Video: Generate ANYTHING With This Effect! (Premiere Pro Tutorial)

Then play around with the amount to blend the effect. Awesome. Next, find the VR glow effect and drag it on your color mat.
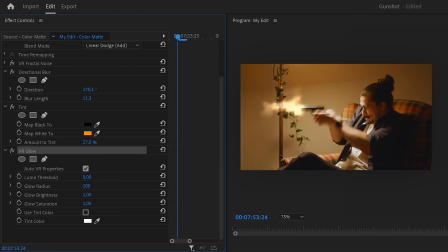(4:14)
Once it's applied, go to the effect controls and decrease the luma threshold to around 0.40 or whatever works for you. Then increase the glow radius and if needed, play with the brightness and saturation. This will make the core of the muzzle flash glow more. Awesome, now that the muzzle flash is done, we're gonna work on how the gunshot changes the environment.
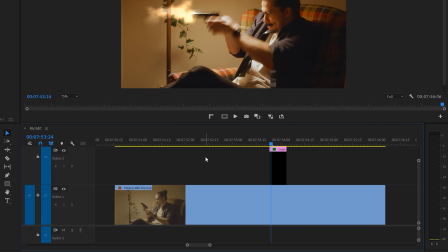(4:33)
The gunshot is a light source, so everything around it will light up. Now, to create that effect, make sure your video is selected, not the color mat.
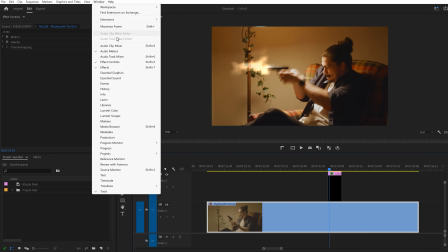(4:41)
Go to the window menu on top and find lumetri color. color. Once it's open, play around with the exposure.
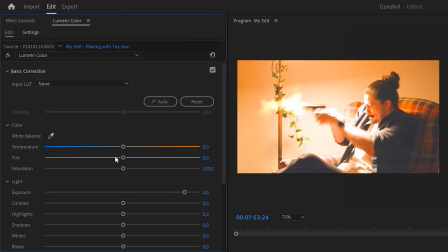(4:46)
Increase it to around 4. Then head back to the effect controls and move the playhead to the moment where the muzzle flash is visible. Then set an exposure keyframe. Grab the playhead and move 1 frame back. Then click the reset button. Now move 2 frames further and click the reset button again. Now the light source doesn't simply light up the entire room.
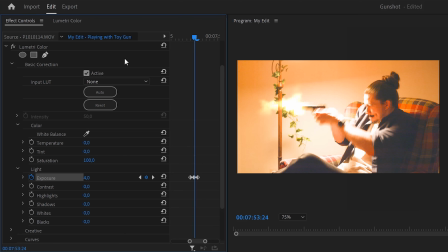(5:05)
We're gonna select certain elements in our video by creating a mask on the Lumetri effect. Then draw a mask around the muzzle flash, and when you're done, go back to the mask settings and play with the feather and expansion. Now simply create another mask and draw it around your face and other parts of the video that will light up.
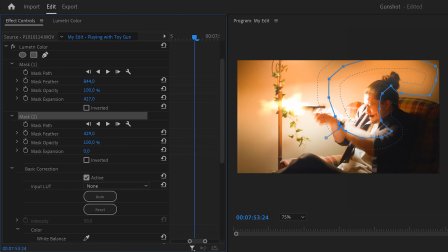(5:22)
Again, play around with the feather and expansion if needed. There you go.
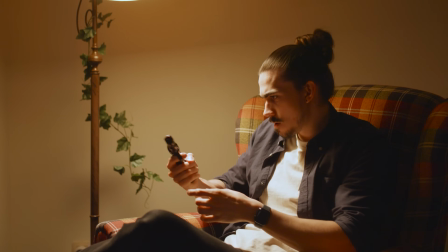(5:26)
Now that effect looks really cool, but next you're gonna learn even more effects right here in the video on my left. Thank you guys so much for watching, and don't forget to check out the Video Creators Bundle.